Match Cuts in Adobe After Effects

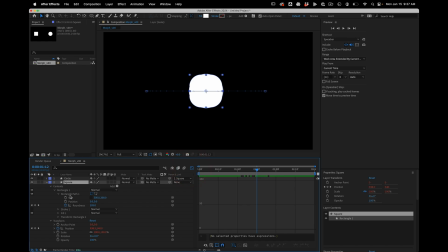[4:09]
And then I'm going to cut at the moment of peak movement, peak velocity.
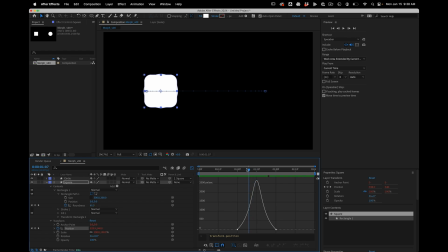[4:15]
And what's nice about After Effects is there's a speed graph where we can actually visualize when that happens.
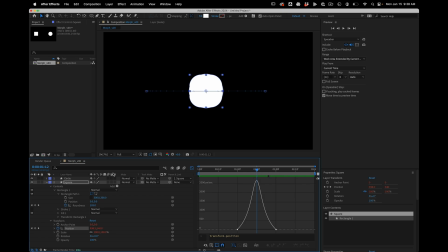[4:25]
So right here at the peak, this is the moment where I want my cut to be. So I'm going to hit Alt forward bracket on the square, Alt back bracket on the circle. Then I'm going to hit semicolon and just move this in one.
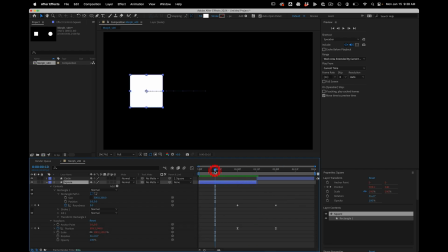[4:44]
And so now, oh, and I'm also, just to show you the difference, I'm going to disable the roundness. So one little tip, if you have an animation and you want to disable it for,
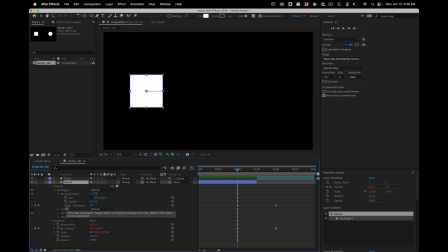[5:01]
just to see what it would look like without it, if you alt click on it, that creates an expression, and then you can just put a value in there. And then the expression will take over, and now that animation is gone.
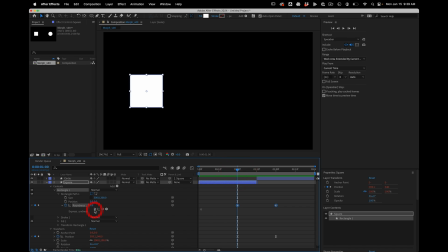[5:17]
But if I ever want to get it back, I can just hit this over here. Okay, so now there's no
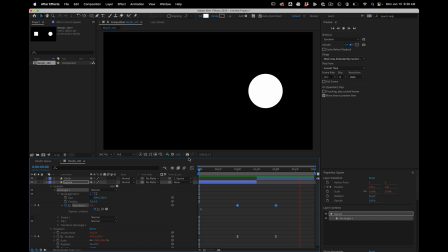[5:25]
morph, but if I play this, there's still a seamless transition between the two things, the two shapes.
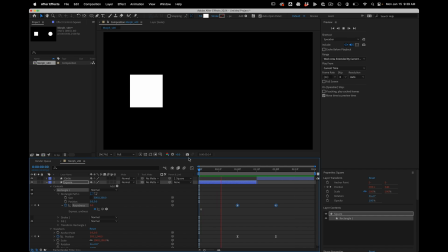[5:34]
And that, it's almost like a sleight of hand. That is the power of the match cut. And we'll see if we make the two shots even more different and have, a dark background here and a light background there,
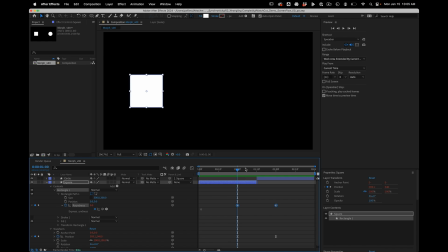[5:50]
and even like a spin or something, they'll still be connected
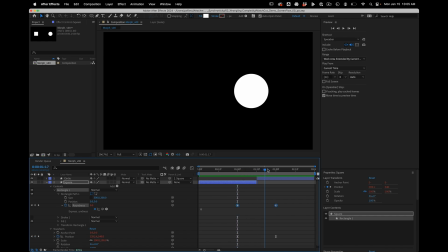[5:56]
visually and in the viewer's mind because of this connected movement.
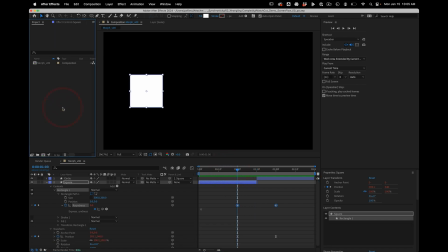[6:03]
Okay, so let's take a look at that. So I'll start by making a copy of this comp, and I'll just turn off the circle for a sec.
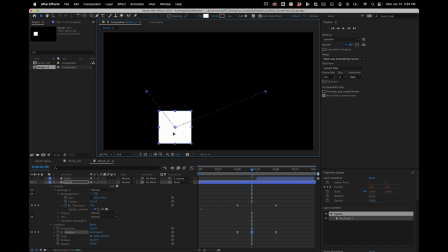[6:16]
A little bit more variation to this. If you hold down Command and Alt, we can make this path, vary it up a little.
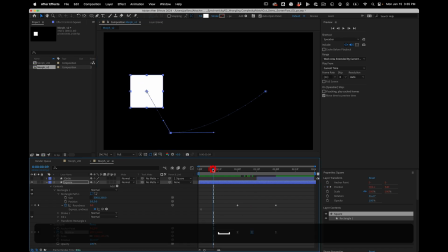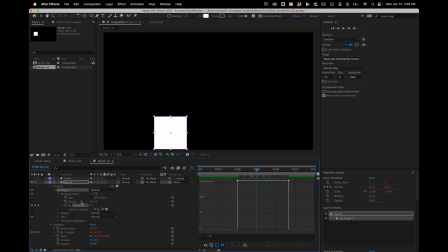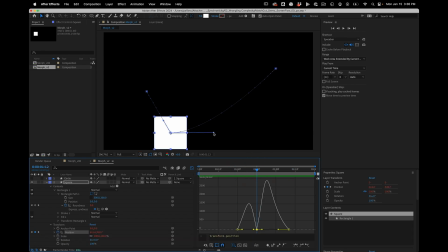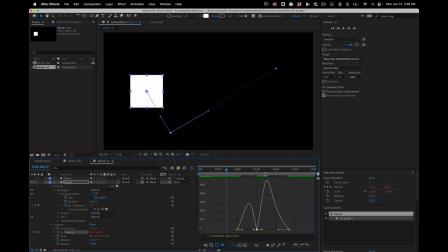[7:00]
Anyway, I'm just adding a little anticipation, make it a more complex shot just to show
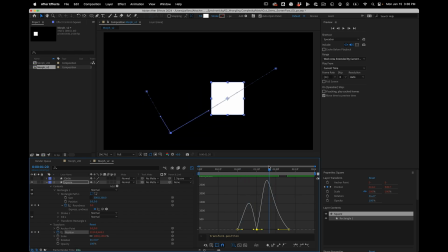[7:08]
the principle of, if we're cutting on action and matching,
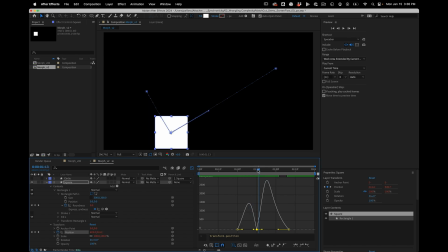[7:13]
cutting at the peak moment, we can kind of get away with more and more difference between our shots. So even like, if I wanted to add some rotation to this,
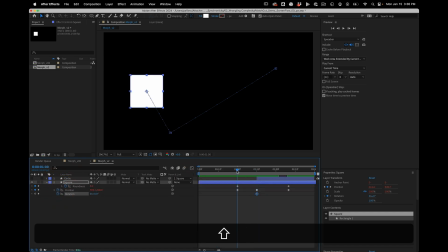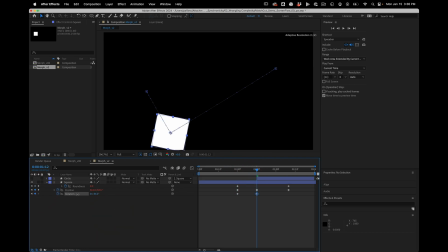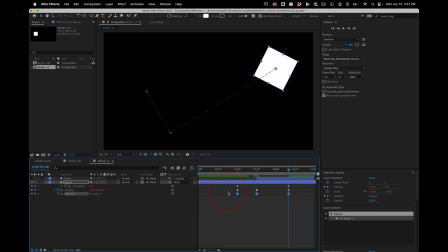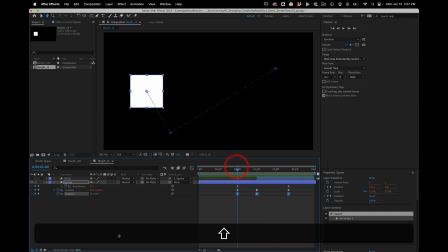[7:43]
okay, and then we can add more elements to our scene.